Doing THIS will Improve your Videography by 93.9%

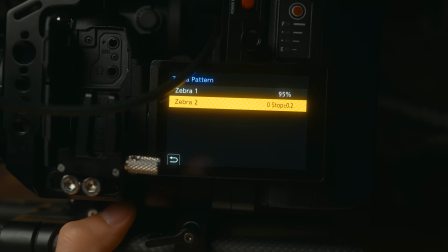Now go into the camera zebra settings menu and select base/range. Set the base level to 42 and the range to plus or minus 0.2.
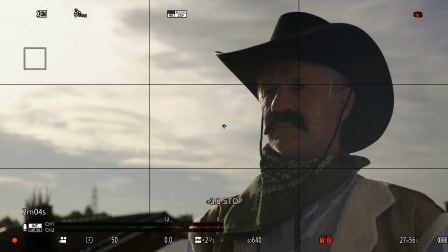This will make your camera display zebra stripes over any areas of the image that sit between 41 and 44 IRE.
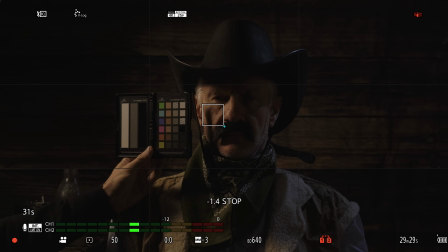Now hold up the grayscale part on the color checker where your subject is going to be positioned. You can't just put it anywhere because it needs to be where the lighting is going to hit the subject. So if I put it here, is going to be a completely different reading because there's no light there. We want to expose for me, and I'm where the light is.
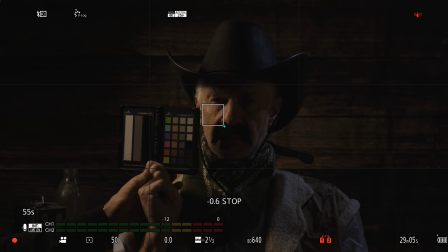You also need to think about the direction and the angle that you're pointing this at too. This is the part of my face that we're trying to expose for. So I need to put it as close to that as possible. I can't point it away from the light because it's going to cast a shadow and we're going to get the wrong reading.
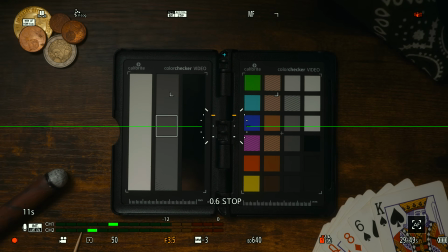Then all you need to do is adjust the camera's exposure in the preferred method until zebras appear on this middle grey chip.
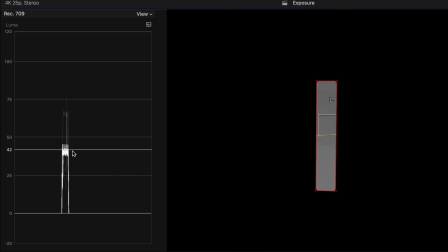And as you can see, it shows up on the IRE scale at around 42% mark.
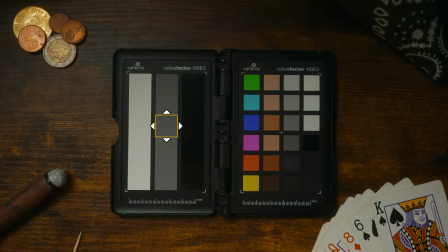If you don't have zebras, you could also use the spot meter on your camera and just drag the box over the grey chip and then adjust your camera exposure until it reads 0.
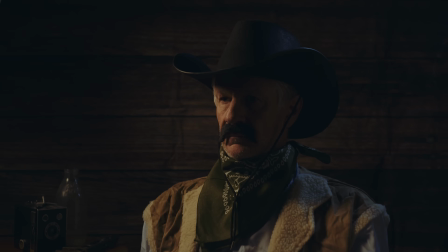And that is perfect exposure. Now, as you'll be able to see, my skin tones sit slightly higher than middle grey. Some people like to expose 1 or 2 stops over or expose to the right as far as they can without clipping the highlights,
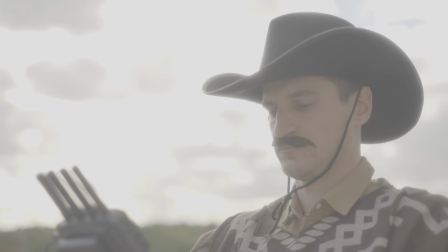and that basically means getting it as bright as they can before you lose detail in the highlights.
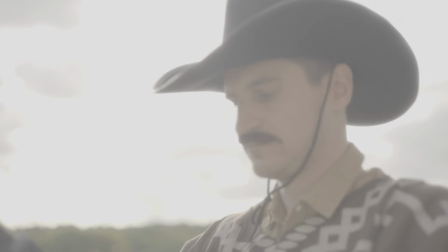And that's meant to bring up the shadows a little bit more and make it so that you get less grain in the shadows. But I much prefer exposing perfectly at middle grey for 2 reasons.
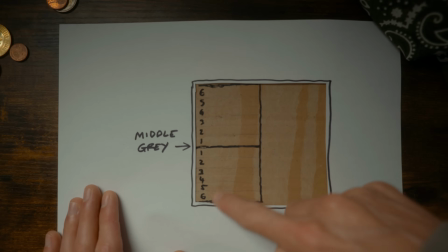Because you're shifting the midpoint of your dynamic range of your camera, you're losing dynamic range.
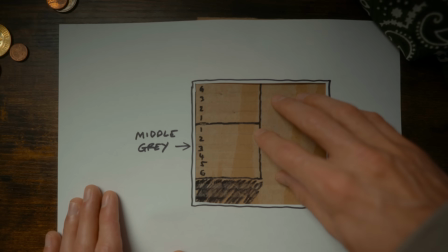It can't add that extra stop in the highlights. And number 2, brighter isn't always better.
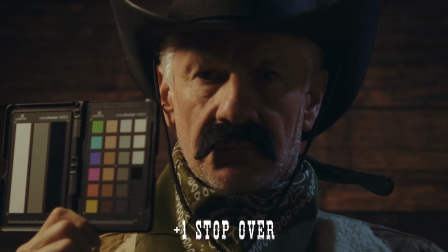You can lose detail and texture in the skin if it's too bright, and also the highlights can look a little bit plasticky and your skin goes a little bit odd.
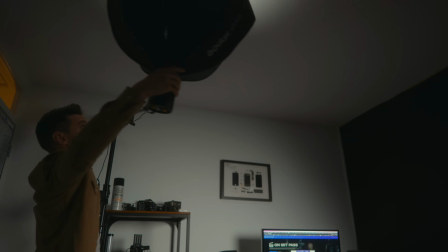Instead, what a lot of filmmakers do where they can is bounce light off the ceiling, and that just raises those darker areas slightly. For example, I'll move this light here. I mean, I'm filming in a small space at the moment, so you have to be careful with where the light reflects off the white walls. But as you can see, it just gives a little bit more detail to areas that are in the shadows, as you can see. And they use this a lot in horror movies or night scenes where they want it to look dark, but you still want to see what's going on. Because if everything was black, you just wouldn't be able to see any detail.
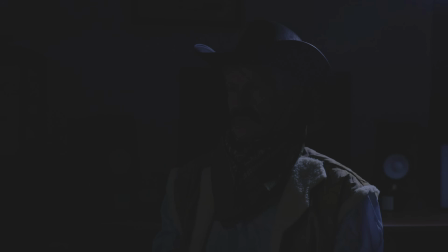And raising the ISO of your camera or trying to bring up the brightness in post will add grain and noise into your footage, and it won't look very nice. So this is a great technique to keep things looking clean and your colours looking good. So here's a few things to think about when you're filming outdoors. Expose for what you can't control, like sunlight or natural light, for example.
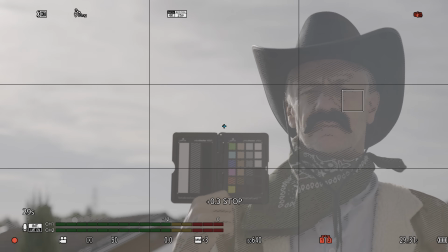If we expose using the middle grey method, depending on where you're facing and how strong the sunlight is,
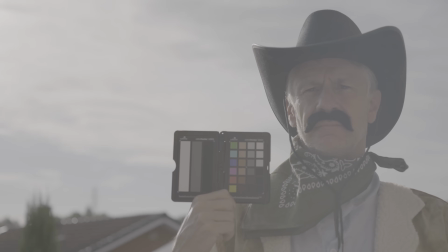you might overexpose your highlights and lose all that detail in the clouds or the sky.
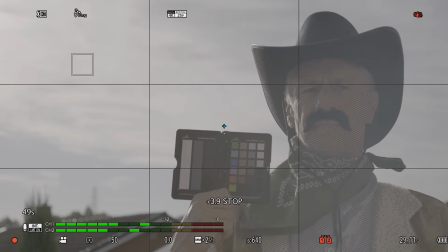So in order to preserve the detail in the sky, what we need to do is bring the exposure down, which will then bring the subject into the darker range.
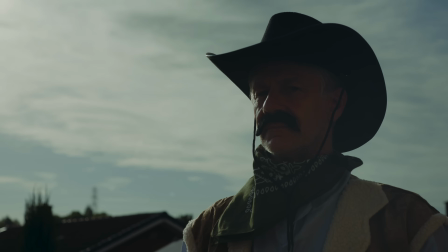But then we've got 2 options. If you can, use a bounce board or another light to bring the subject back into the exposure range. Or if you don't have access to a light or a bounce on set, we might just have to bite the bullet and accept that when the subject is the most important thing, the highlights may get blown out a bit, and we might just have to live with those clipped highlights as a trade-off. So we shouldn't be compromising the exposure of the subject to preserve the highlights.
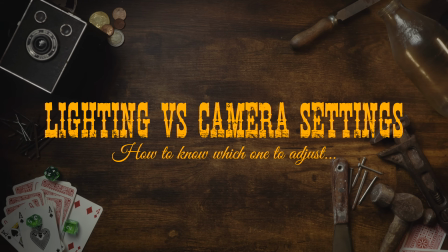It's all a creative choice, it's up to you. There's also a balance between your camera settings and the lighting that you're using. Obviously, you can't just blast light onto your subject because that's going to wash them out for a start, be way too bright, and it's going to make them squint as well. It's not very nice having a really bright light in somebody's face. And another problem you're going to get is light's going to bounce off different surfaces and fill in light where you don't want to. So you've got to be careful with how bright you go with your lights.
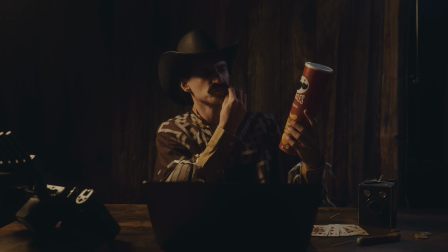The lighting has to look natural, but it also needs to be bright enough so that you can use the correct aperture depending on the style that you need to go for. So at this point, you're probably wondering, what's with the cowboy theme? Well, honestly, I don't know either.